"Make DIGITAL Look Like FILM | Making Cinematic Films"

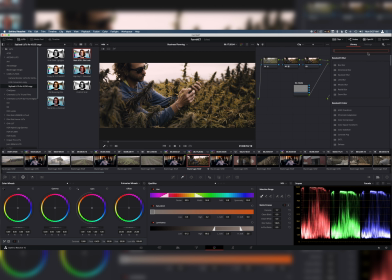493s
But the next thing that we can actually do is add a glow. so we can go here to our open effects just type in glow and oops I can't see my node and then we're gonna click glow add it to those highlights and now the highlight has a glow now this is something
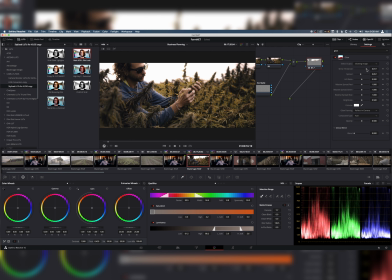509s
you really want to dial in and kind of mess with you know you don't want to look super fake this can look really bad like really easily but if you do it right and then you blur the whole layer. So we'll add a Gaussian blur.
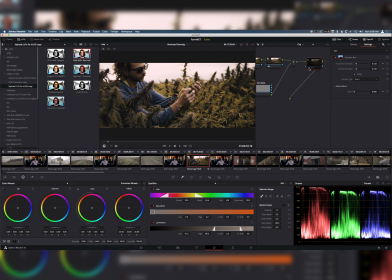526s
That's too much. But you can see now when we turn this on and off, it's very subtle, but it's adding a blur to all of those highlights and it's making them a little bit creamier. And if you don't want the blur, you could do with just the actual, what is it? Glow? Lost my mind there for a minute. So you could do both.
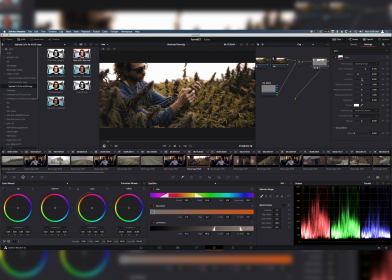547s
Really either are going to look really good let's put the glow back on I like the glow personally but again it can look really bad in certain scenarios but you can see with it off with it on it just adds that kind of glow that you know film or something like film would
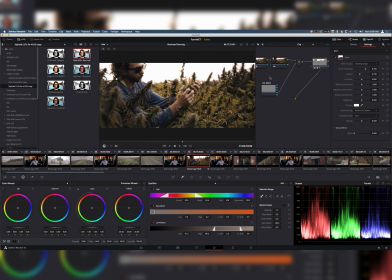562s
have it would kind of have that halo effect and again it's a style choice it depends on if you want to do that or not sometimes it can look really bad
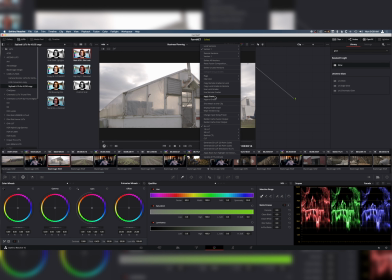570s
sometimes it can look really good you see if we jump over to this clip right here we can throw it on there and we can see what it looks like and in that case the glow is way too much
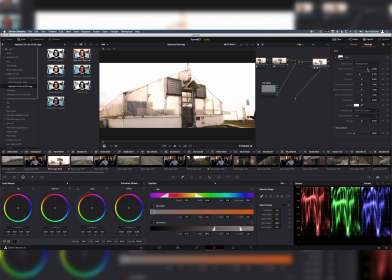578s
so you know we might want to bring the glow way down so it's adding just a little bit of a glow to the highlights so again it can look really good in certain scenarios you just
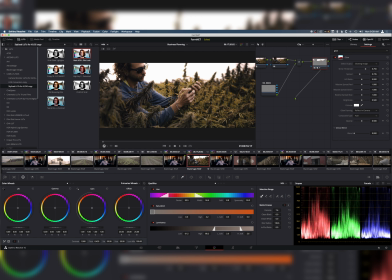588s
want to be careful with it because it can look a little fake but anyway guys so those are some simple ways really when it comes to film emulation I highly recommend using a LUT or some type of plug-in because the reality is a lot of other people out there know a lot better than we do on how to make colors when it comes to
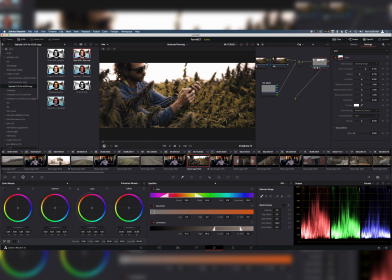607s
especially film looks and doing that for each one can become difficult unless you're making groups or things like that so in my case either create a lot yourself from a look that you like or go find one there are a ton of lut packs out there the triane films has some awesome lut packs obviously we
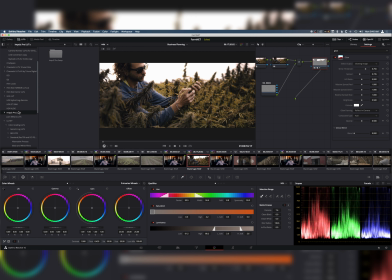621s
have our lut pack i mean there's just a million different lut packs there's um impulse lutify obviously there's a ton that you can go and find out there and i really recommend doing that because it's going to make sure that you get the closest to film look as possible and there you have it there are some ways that you can make your film look like it is actually filmed so anyway guys thanks for watching be sure to like comment subscribe and i'll catch you guys later